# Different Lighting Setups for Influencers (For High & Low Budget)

And I'll place it like that so that it adds a little more visual appeal to this entire scene.
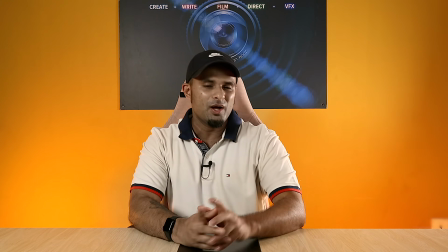I'm going to do the same thing on the other side as well. Well, it's totally up to your imagination. Alright, so next I'm going to show you how to set up your cameras and your lights if you would want to do a product demo or a product launch video on your social media channels. So the first thing I'm going to do is I'm going to show you the cameras and then I'll move on quickly to the lights. I'll finish it off by placing a nice mood light and you're good to go. The first thing I'm going to do is I'm going to keep my aperture to about 3.5.
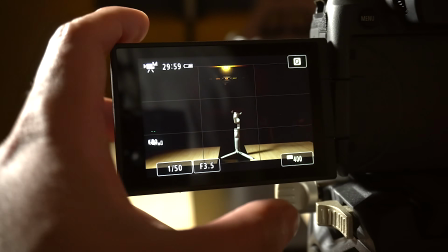My shutter speed is going to be the same at 1/50 1/50, and the ISO is not going to change as well.
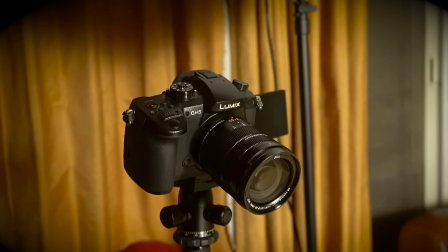It's going to be at 400, and I'll be fixing another camera which will be focusing on what I'm doing with the product.
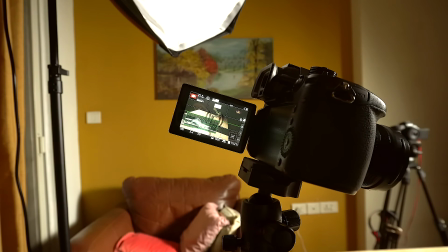And the settings I've kept for this are, the aperture is going to be about 3.2.
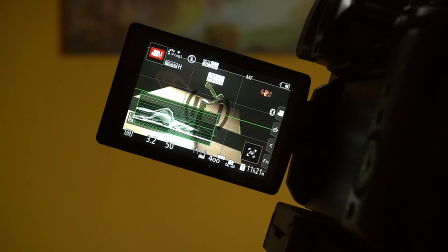I'm once again going to be shooting in 1/50, the shutter speed, and I'm going to keep the ISO at 400, just like I did for the other camera.
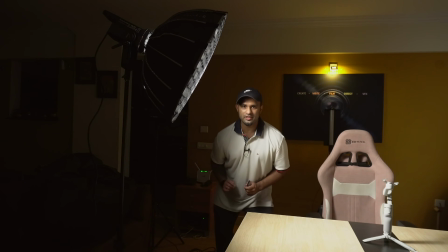Key light, I'm going to be using my Aperture 120D.
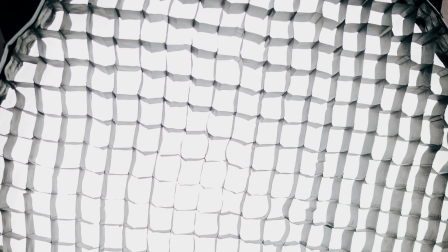I'm going to be using the softbox with the honeycomb because I want a very soft drop off of light falling onto the subject.
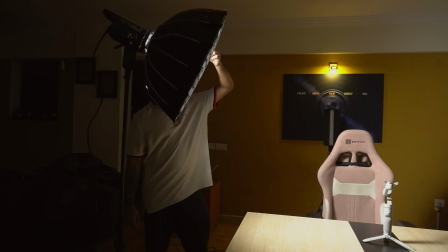So I'm going to place the light at about a high angle. Let's move on to the fill light.
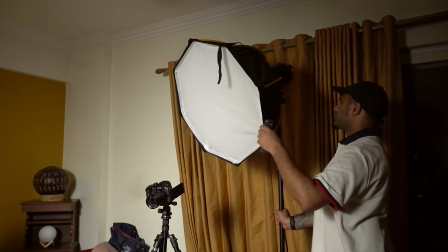Now for the fill light, I'm going to be using another studio light, and I'm going to be aiming it at the same angle,
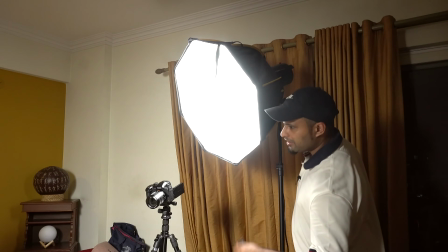falling on the subject with a nice soft drop off as well,
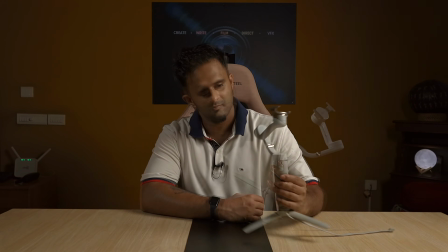so that the focus is only on the subject, and I'm going to keep the background pretty dark.
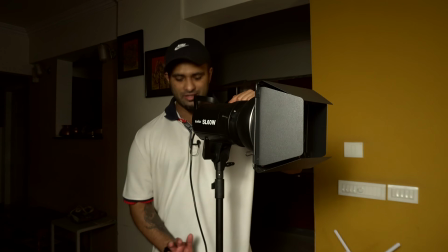Now for the hair light, I'm going to be using this particular SLW60 light,
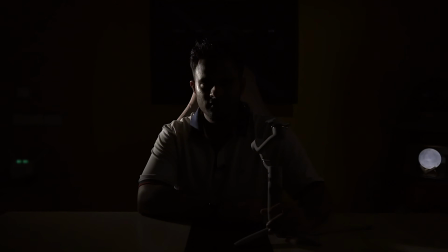and this is going to be giving me that nice rim light onto the subject, and you can use this as well to create a bit of depth and a bit of shape to your shots.
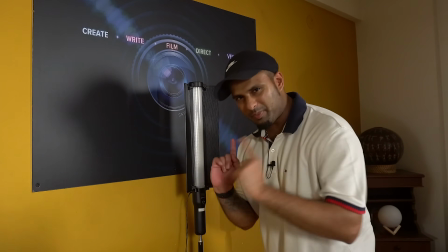And the last light, which is the mood light, I'm going to be placing one more time the LC500.
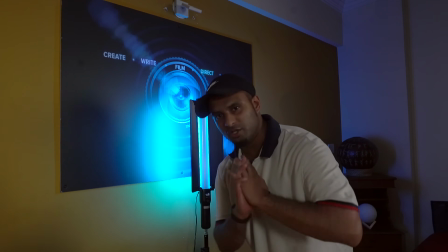Just make sure that it is not shown. If you wish to show it, that's another story.
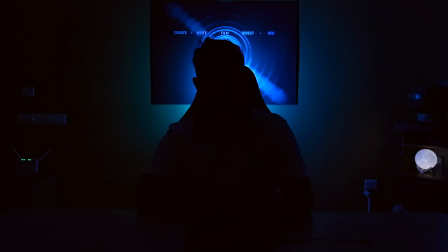You can do that as well. But in my shot, I'm going to make sure that it's just giving me that nice blue right behind me so that it adds a little more charm to your shot.
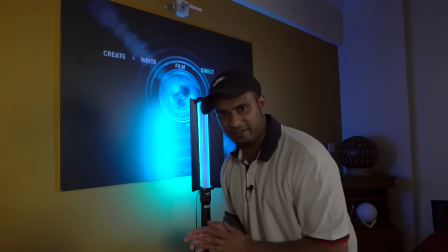So let's see the final video one by one.
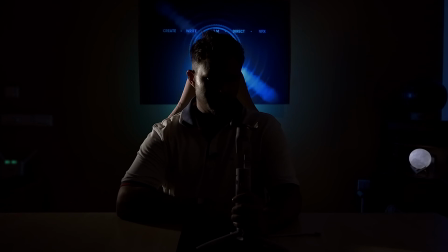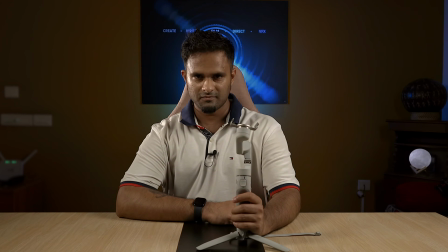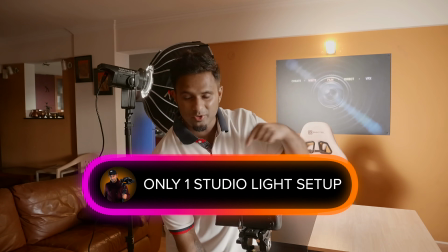So the first thing I'm going to show you is how to set up your camera if you're doing with just one source of light.
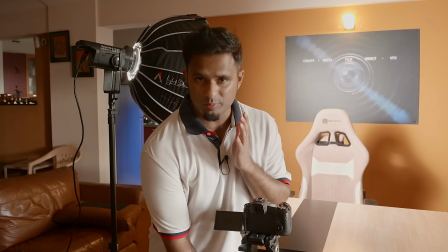So these are the camera settings you need to put before you get started with this setup.
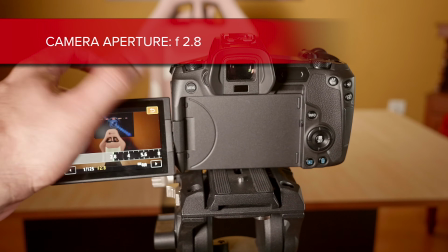I'm going to keep the aperture to around 2.8. I want to let as much light as possible to fill into this frame.
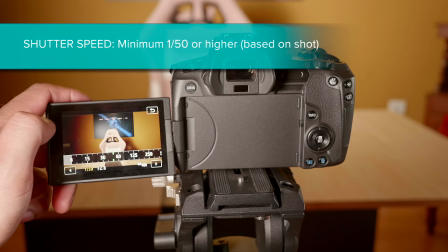I'm going to keep my shutter speed to around 1/50 if I'm shooting in 4K 25 FPS.
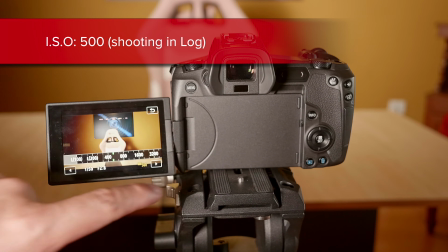And the last thing is I'm going to keep my ISO to about 500, and this way I get a well exposed shot.
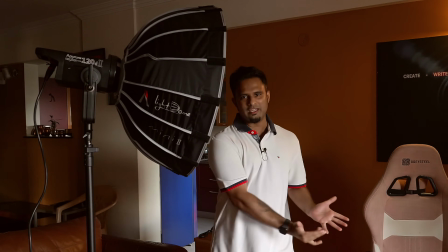What I'm going to do is I'm going to be using my studio light to play the role of my key light, and I'm going to use the sun as my fill light.
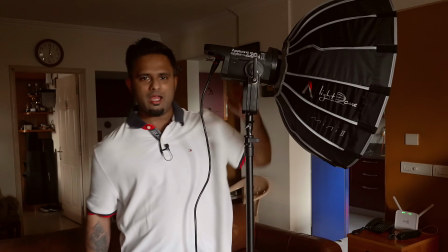So I'm going to quickly show you how to set that up. So I'm going to be placing my 120D, and it's going to be placed at a top angle as you see in the map.
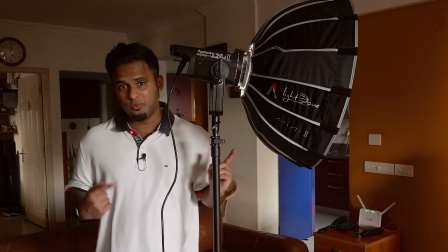I'm going to be switching this on. So this will be playing the role of my key light for this shot.
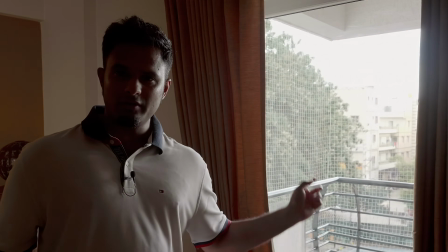For my fill light, I'm going to be using this window, and yeah, as you can see, the sunlight's coming from outside.
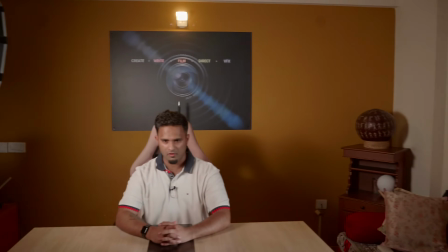So this window will be playing the role of my fill light in this shot. And the last thing you've got to do, if you can, is go for these Aperture MC lights or any pocket light. These will make a lot of difference if you have them playing the role of the mood light for your shots.
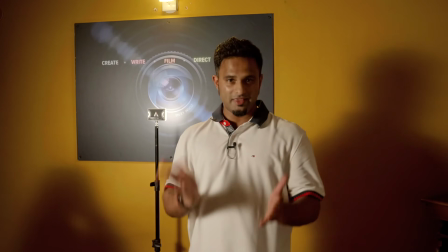I've basically set the light right over there facing the banner, and this is the way it will just add to the enhancement of the shot.
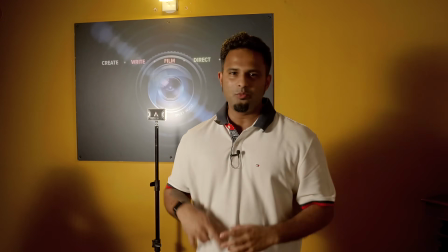Now let's quickly go and see the before and the after when we make these few adjustments and how your video looks in the end.